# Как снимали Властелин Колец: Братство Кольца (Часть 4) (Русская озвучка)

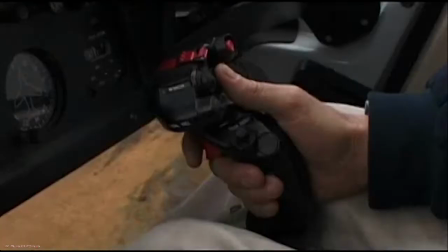2248s
Очень просто сидеть в кресле вертолета метрах 200 от земли и говорить: «Ух ты, какой чудесный вид, давайте снимать здесь».
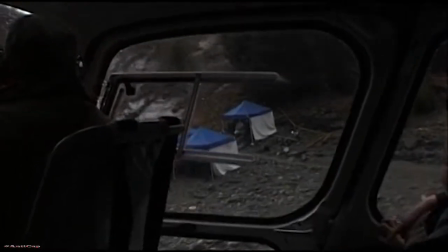2256s
Когда у тебя до 3 съемочных групп каждый день в течение 18 месяцев,
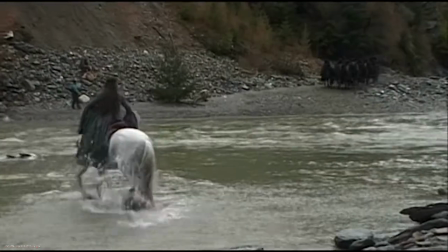2262s
при таком количестве людей и машин,
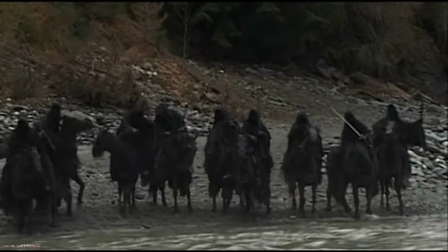2266s
ты наконец-то начинаешь осознавать размеры и сложность организации съемок. Мы должны продумать все мелочи. Куда они будут ходить в туалет? Как организовать раздачу чая и кофе? Если погода ухудшится, надо будет поставить для них тенты. Что делать с мусором в конце дня? В идеале, режиссер должен думать только о том, как прилететь сюда в день начала съемок, отснять сцену и улететь обратно. Я прихвачу рулон туалетной бумаги с собой, просто на всякий случай.
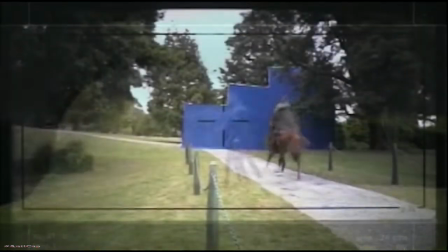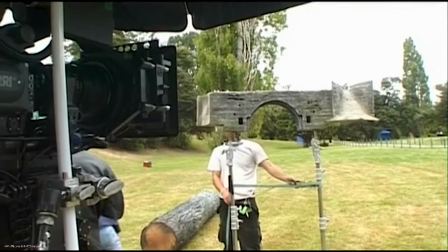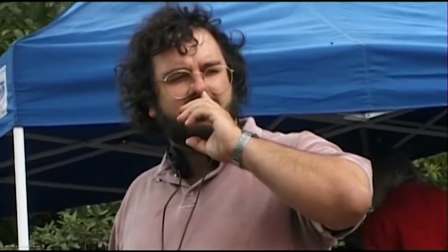2318s
Я думал, эти башни были на другой стороне, но, может быть... Нет, все правильно.
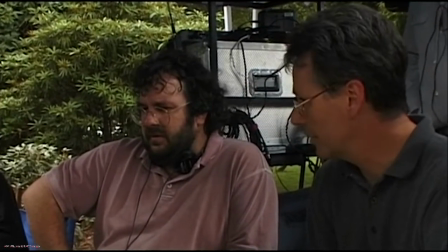2326s
Честно говоря, я думал просто поставить голубой задник, когда все станет на место, отснять этот элемент, и это потом станет основой для рисунка, который мы нанесем.
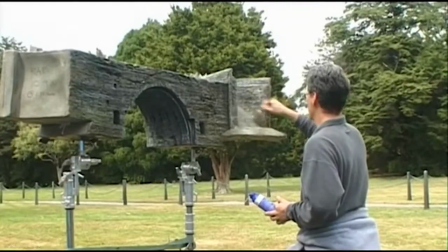2334s
Верно.
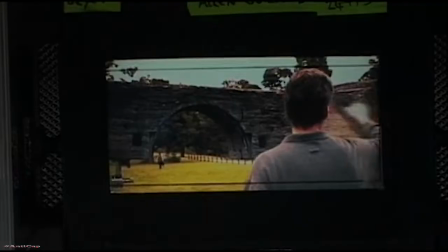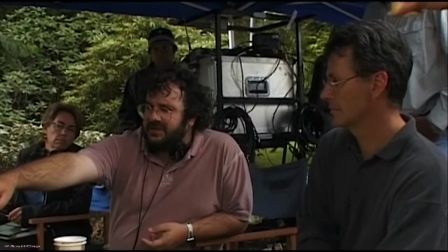2341s
Кажется, дорога не точно по центру, так? Как будто вся эта штука съедет вбок.
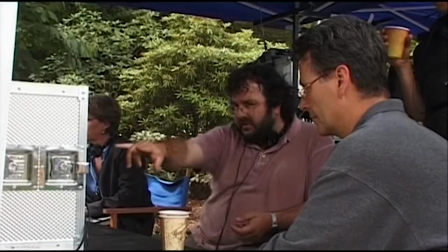2345s
Когда Гэндальф доедет сюда, камера начнет двигаться и постепенно съедет вот сюда, в бок от стены, и сквозь вон туда, ясно?
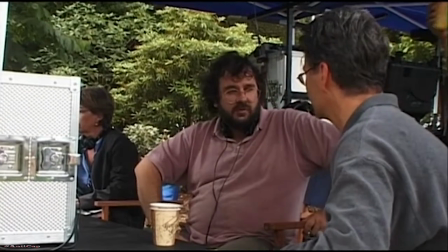2353s
Хорошо, это должно быть хорошо, просто замечательно. Должен получиться действительно хороший кадр. Ты так думаешь?
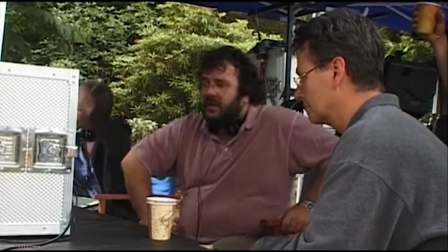2358s
Действительно хороший кадр, отлично.
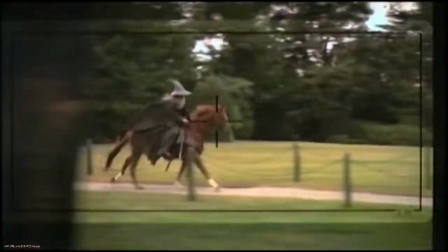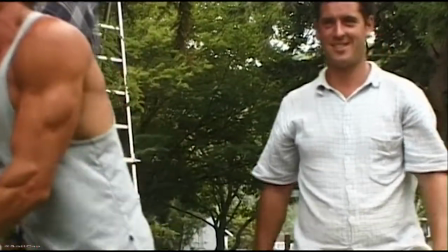2369s
Думаю, мы задержались в конце. По-моему, мы чуть-чуть задержались в конце. Надо быстренько сделать еще дубль.
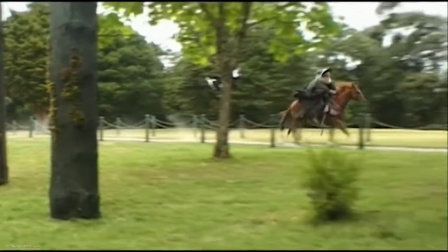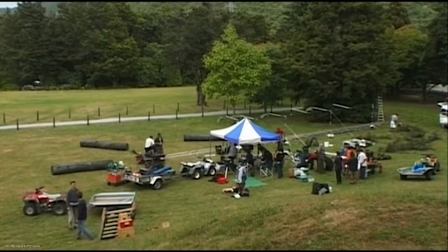2380s
Я просто пытаюсь быть более точным, но нам надо, чтобы ты
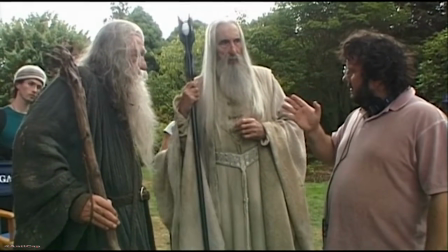2386s
Сейчас, когда твой посох падает, он чуть перекрывает твое лицо. Поэтому надо, чтобы ты наклонил его немного к себе или от себя.
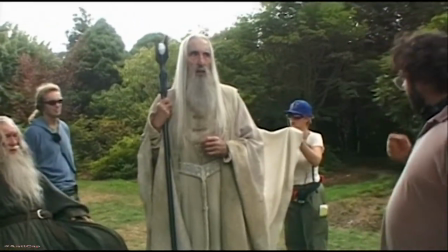2396s
После почти 4 месяцев съемок мы наконец-то добрались до сцен со злодеями. Мы отсняли много сцен с Хоббитами, Арагорном и другими героями. И теперь можем увидеть в кадре темную часть истории. Начать создавать такую себе оппозицию. Это здорово. Должно быть весело работать над этим. Так, народ, мы готовы. Снимаем эту сцену.
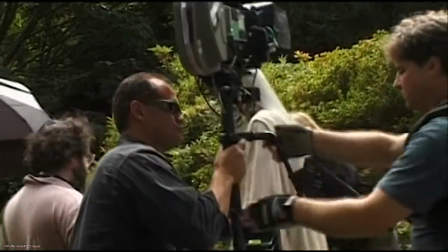2416s
Свет.
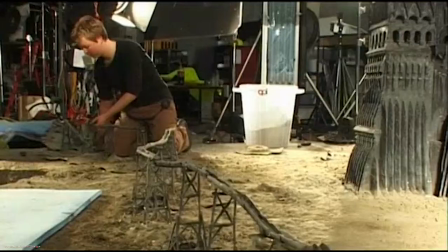2418s
В этом эпизоде стая ворон, которые были посланы Саруманом следить за братством, влетает через дыру в земле вниз в подземелье под Изенгардом.
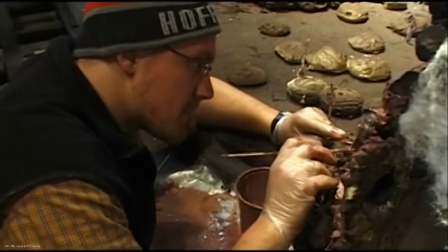2427s
Для этого эпизода мы используем 4 разных декорации в разных масштабах.
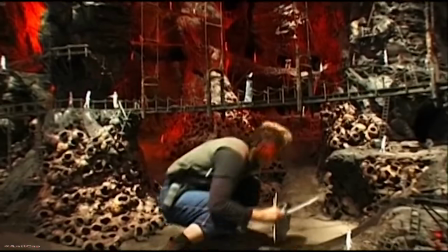2431s
Потому что вороны летят вниз вглубь земли, сквозь эти подземелья, один уровень за другим.
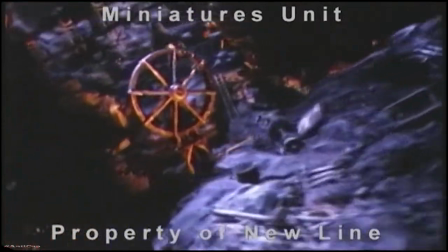2437s
Это первое подземелье. Над ним у нас есть модель поверхности земли намного меньшего масштаба.
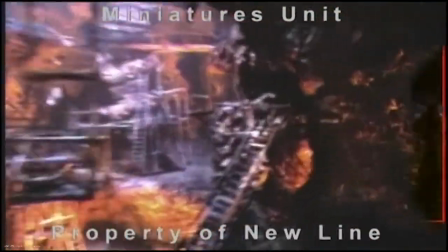2443s
Спускаемся в большую декорацию, вот эту. Летим вниз, делаем вираж вот здесь, вылетаем через отверстие в конце этой декорации в другую.
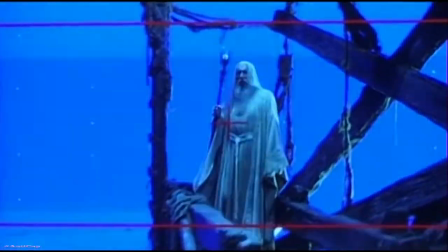2450s
Вылетаем из нее и в следующую. И уже в этой декорации у нас будет съемка Сарумана вживую на синем фоне.
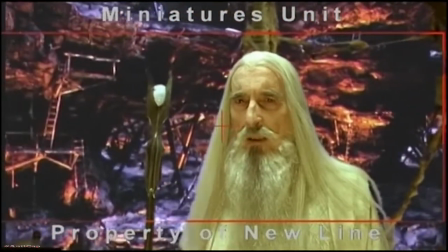2456s
Для этого, конечно, конец каждой декорации должен закрываться маской, чтобы могли вставить 4-ю декорацию, в которую попадаешь через дыру. Так что мы как бы собираем все это в пакет с конца к началу. Все упорядочено в таком виде. Декорация, маска, декорация, маска, декорация, маска. И так до самой поверхности. Другой надо сместить вперед.
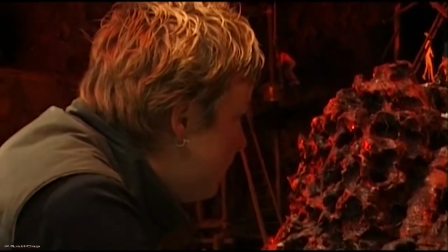2474s
Добавление деталей отнимает массу времени. Оказалось, что надо добавлять гораздо больше деталей, чем можно подумать. Просто чтобы достичь того уровня реалистичности, когда масса деталей воспринимается подсознательно. Но для глаз зрителя именно они делают декорацию реальностью.